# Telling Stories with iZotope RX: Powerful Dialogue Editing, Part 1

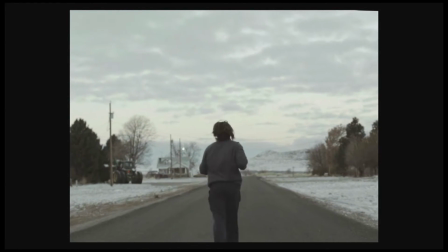[0:03]
Hi, my name is David Barber, and I am a re-recording mixer and supervising sound editor at Juniper Post in Burbank, California.
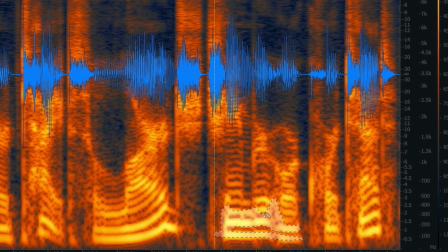[0:12]
iZotope's RX is world-renowned for its audio cleanup abilities, but today I want to talk to you about its use and its value as a storytelling tool.
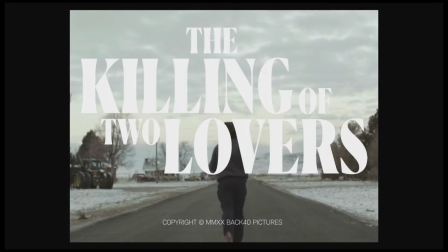[0:21]
Recently, I had the pleasure of joining my friend,
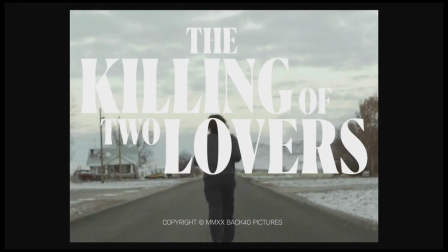[0:23]
sound designer and re-recording mixer Peter Albrechtsen on the mix of Robert Machoyan's The Killing of Two Lovers, which premiered at the 2020 Sundance Film Festival.
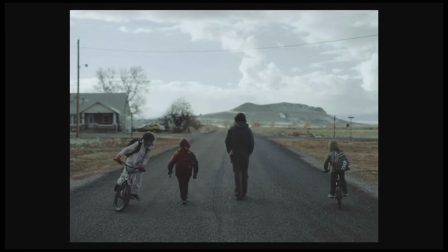[0:33]
I was brought on to mix the dialogue and Foley, while Peter handled the ambiences, sound effects, and his stunning sound design.
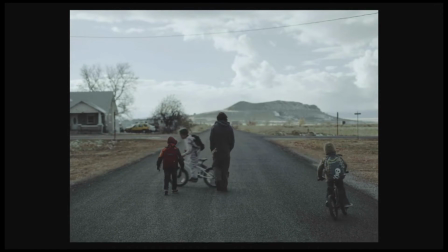[0:40]
This was a very collaborative and creative mix, as any idea that would help enhance the story was welcomed and encouraged.
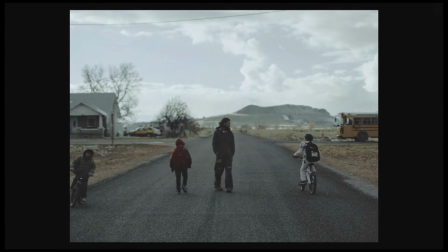[0:47]
To that end, during the pre-dub, I was really taken by the direction and editing of the film,
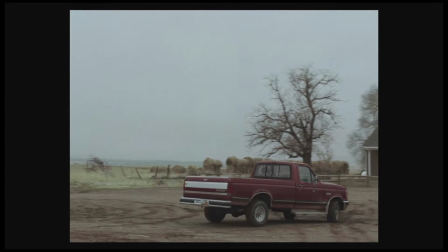[0:53]
as there were many long, single shots where the actors would use the entire screen as a stage.
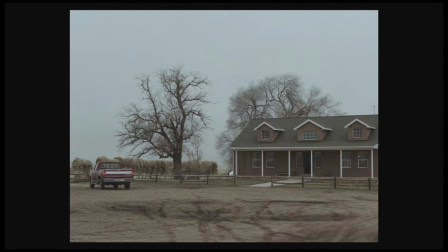[0:59]
This made for some wonderful interactions and drama, prompting an idea that perhaps on this film we might be able to pan the voices more than usual in a live-action film to follow the actors on the screen with their dialogue.
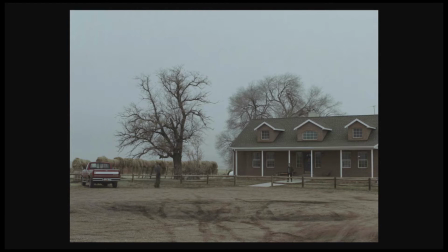[1:11]
Traditionally, dialogue will stay primarily in the center channel of a 5.1 or 7.1 or Atmos mix, or in the middle of a stereo mix. Most films are shot and edited in such a way that if you were to try to locate or pan the dialogue to reflect accurately where the speaker is based on what you're looking at on the screen,
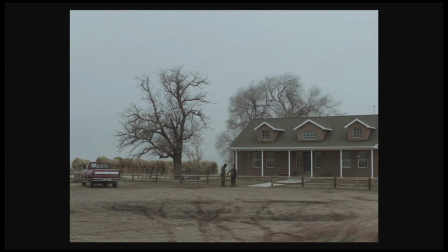[1:31]
that dialogue would be jumping all around the theater. Clearly, this would be very distracting and counter to our purpose of immersing the viewer in the story,
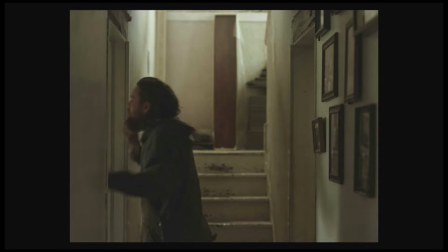[1:40]
thus the convention of mixing dialogue primarily in the middle.
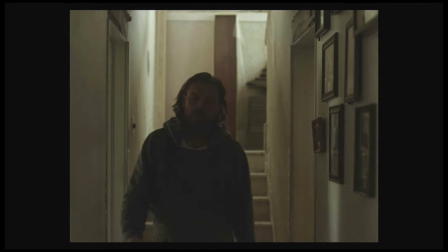[1:44]
Keeping the dialogue in the middle makes it the focus, no matter what the picture is doing, and keeping the audience engaged.
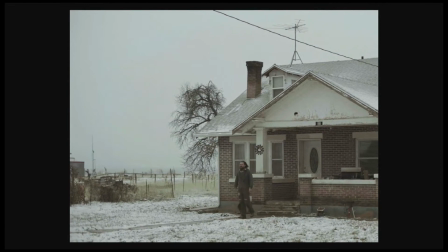[1:52]
This film was mixed in 5.1, but for this demo we'll be speaking in terms of the stereo image.
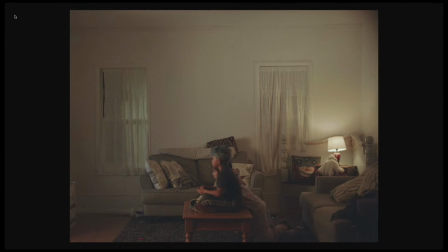[1:58]
I showed the team the idea of panning the dialogue on a scene near the beginning of the film. They really liked how it sonically separated the characters,
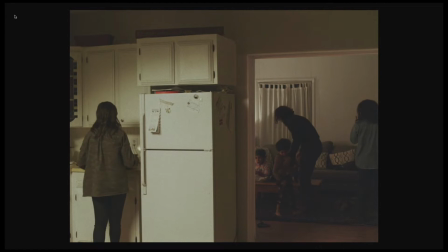[2:06]
mirroring their visual separation on the screen, while also playing into the storyline of a divided family.
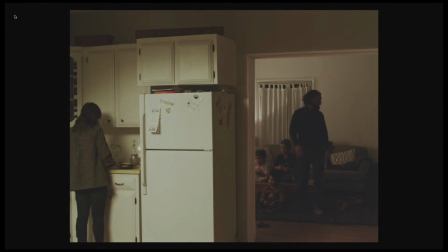[2:12]
So we made the decision to try to apply this sensibility throughout the film.
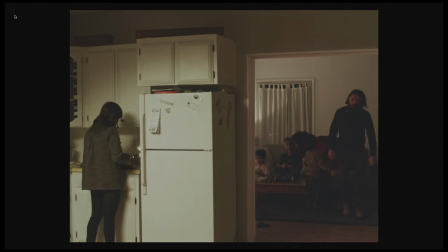[2:17]
Where it got tricky was when we didn't have the coverage or separation of the voices that you would necessarily want when walking down this road.
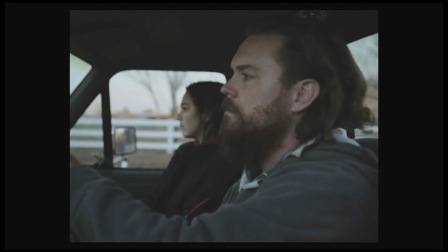[2:25]
Nor did we have the ADR or Foley coverage for some of the moves that we were now needing to make.
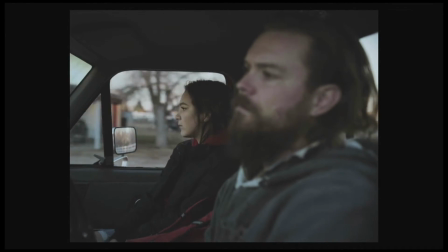[2:31]
On top of that, we were against the clock of a Sundance delivery being just days away.
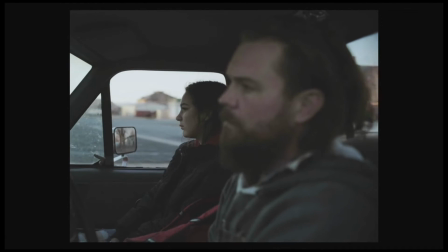[2:35]
This is where RX-7 Advanced emerged as an essential storytelling tool.
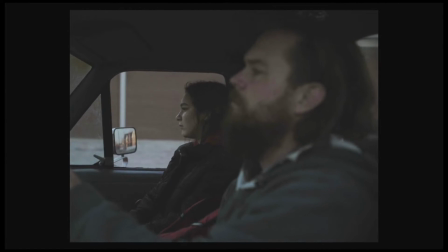[2:40]
We'll go through a couple of scenes from the film that demonstrate the expansive panning we did with the dialogue and the RX techniques we used to free up the elements that were needed to pan.
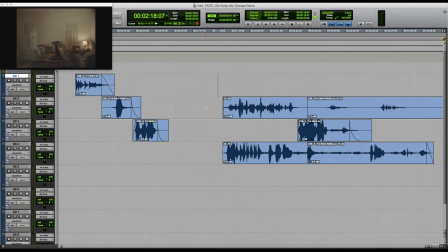[2:50]
The Killing of Two Lovers stars Clayne Crawford as David, a husband and father who was in the midst of a trial separation from his wife, Nikki, and living away from his kids for the first time.
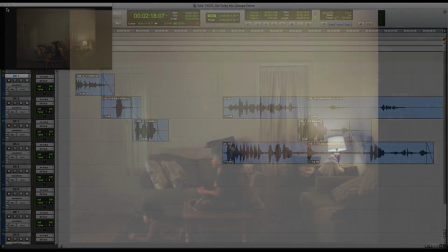[3:01]
We're dealing with a fragmented, separated family in this story.
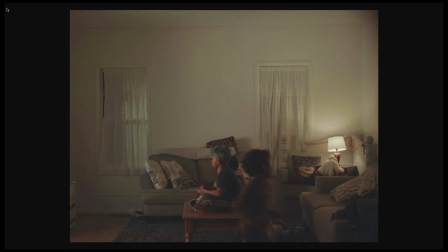[3:05]
We wanted to use the panning of the dialogue as a storytelling tool to help separate them sonically as well. We thought this would enhance the drama, dynamics, and emotion of what we see on the screen, but also wanted to do it transparently.
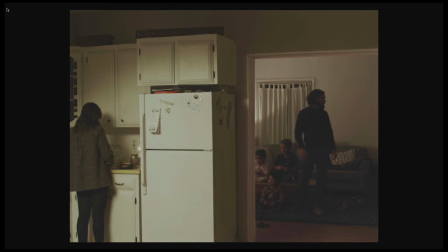[3:20]
In order to discreetly pan a sound, you need to have separate elements to be able to put them in different locations.
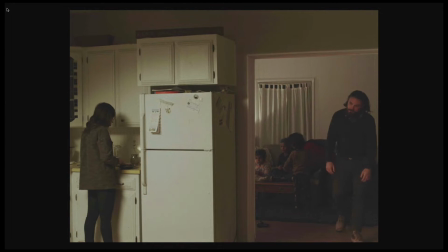[3:26]
By separate elements, I mean not having common sonic information in two panned audio files that will skew their perceived location in the sound field. For example, in this scene we have lav mics on a few of the actors, and inevitably,
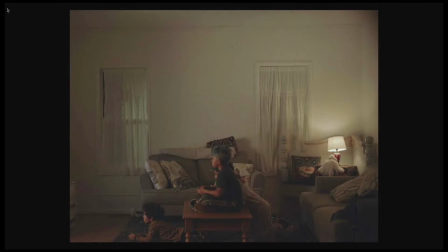[3:41]
there is some bleed of one actor's voice into another actor's mic, and vice versa, often with dialogue overlapping.
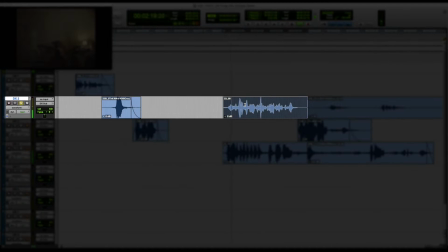[3:48]
Here's an example of bleed.
Daddy's here. Can you just finish the sandwiches and put this away?
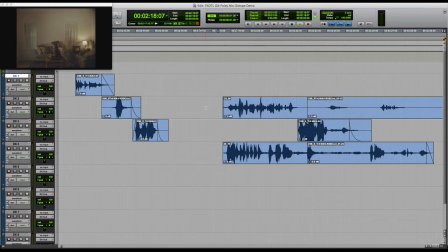[3:54]
You can clearly hear that we're listening to Nikki's mic, but also hearing a significant amount of David and their son recorded on her mic as well. We'll address that more in depth in a minute.